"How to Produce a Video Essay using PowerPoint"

on your media course, you will analyze different media products. But there are a number of different ways you can format your analysis.
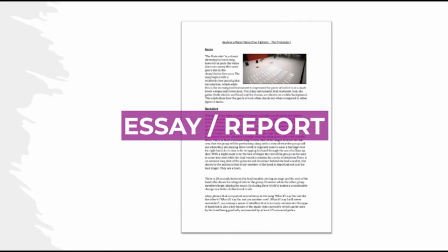[0:09]
The most traditional way of doing a film or media analysis is to do it as an essay or report with screenshots,
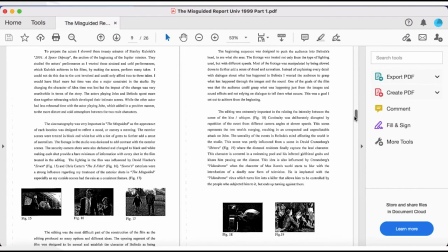[0:16]
so you'll be writing in paragraphs with a clear introduction, middle section, and a conclusion.
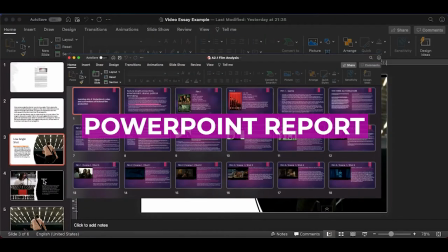[0:23]
The second most common approach is to do a PowerPoint analysis,
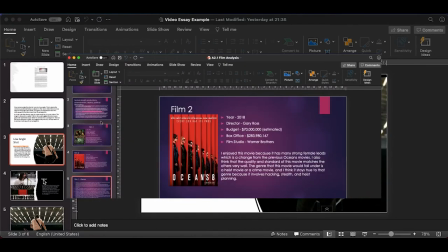[0:27]
where you'll have an image on the right, on the left, and then you have your text in another box.
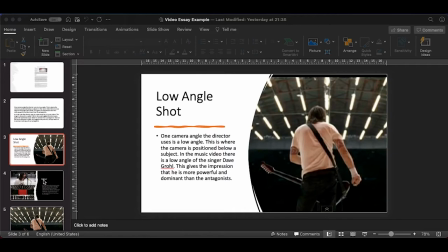[0:33]
So for my example, I've got an analysis of a low angle shot, I've got a picture of that shot, and I've got my analysis in text.
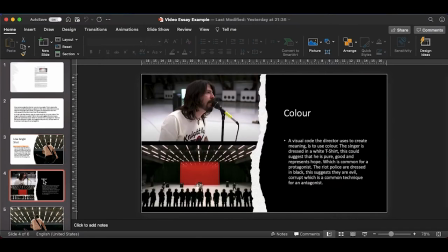[0:41]
And if I just go to the next slide, so I have another analysis, so this time colour.
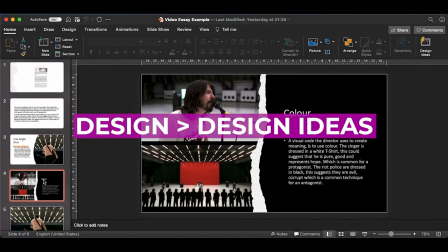[0:46]
So I've got two images and I've also got my writing. Now, if you're wondering how I did these designs, if I click on design ideas,
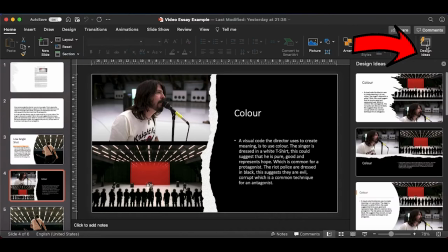[0:56]
then PowerPoint will generate some ideas for you and you can pick what you like.
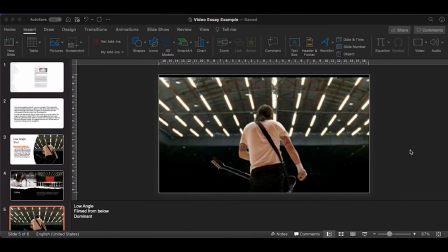[1:01]
Now, to do a video essay using PowerPoint, what I'd recommend you do is on each slide you just have images only. You do not put any text on the slide because you're going to be talking anyway, so you don't want text as well.
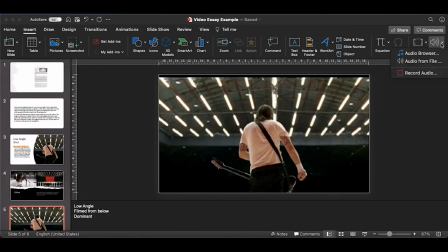[1:15]
And we're going to do audio recording. So if I click on audio and go to record audio, you'll get this button here.
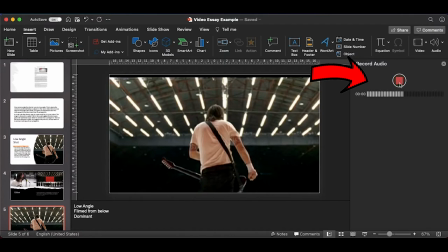[1:23]
Now, if I click to start recording, it will start recording and you can see my voice. And if I stop, it will say discard or insert. So if I say, for example, I want that sound, I press insert and there it is, it appears right there. So to record your audio on the PowerPoint, you can do a number of options. So if you're using a laptop, it probably has a mic already built in. That would be good enough to use for a video essay. Or you could use a USB mic, which plugs straight into the computer. Or you can have a mic which plugs into the mic ports, or you could use your smartphone headphones which will have a mic attached to it. So any of these options are fine for when doing a video essay on PowerPoint.
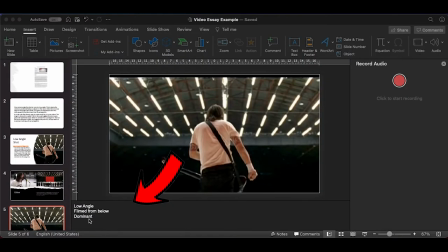[2:14]
So what I'd recommend you do is just to write some bullet point notes in the notes part here, so to help you when you do your recording. So for example, let's have a go. So if I click to start recording, the director uses a low angle shot.
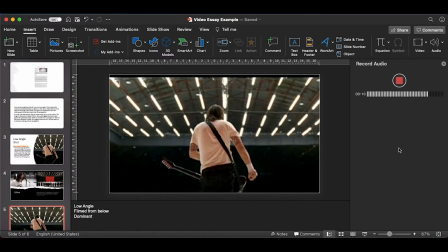[2:29]
This is where the camera is filmed from below, and this makes the singer look more dominant against the antagonist. Now I'll insert that recording, and there we go. So I've done a recording for this single slide.
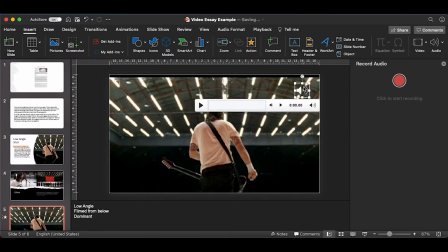[2:46]
So I'm not doing the entire analysis in one go. I'm doing slide by slide. And if I don't like what I've done, I can just delete it. I can click start. And I can go again.
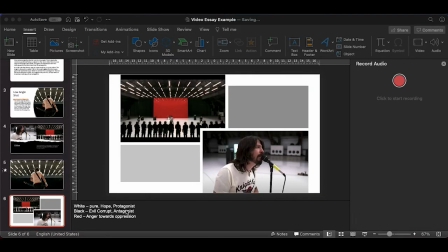[2:56]
Moving on to my next slide, and like before, I have some bullet point notes just to help me as I do my analysis. So I'm going to start recording and I'm going to have a go at doing this. The main character has a white t-shirt.
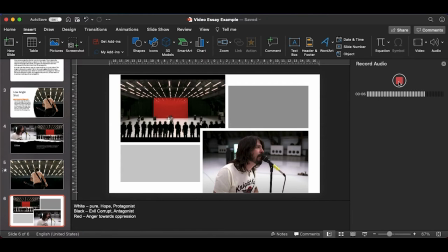[3:12]
This suggests that he is pure, he is full of hope because he is the protagonist, and this is a common technique to use for protagonists. While the antagonists, they're dressed in black, which suggests they are evil and corrupt. And behind the singer is the colour red. This symbolises his anger towards the oppression by these riot police.
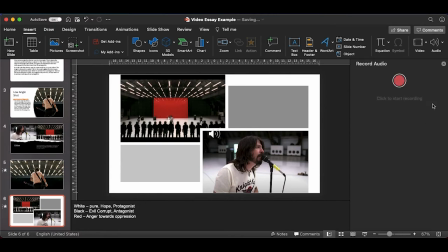[3:34]
Then I'm going to insert my recording, and there it is. Finished all your audio recordings, you need to export this PowerPoint as a video file. So if I go to File and go to Export,
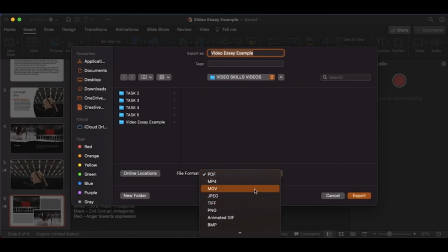[3:52]
now where it says file format, it will give me the option to do a MP4 or a movie file, so I'm just going to do MP4. And if I press export,
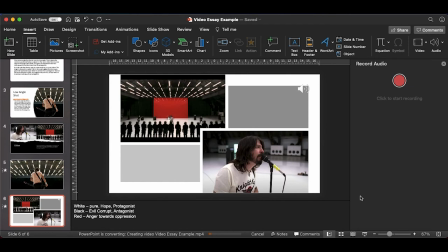[4:04]
and it will convert this into a video file, which may take a few minutes depending on how big your PowerPoint is.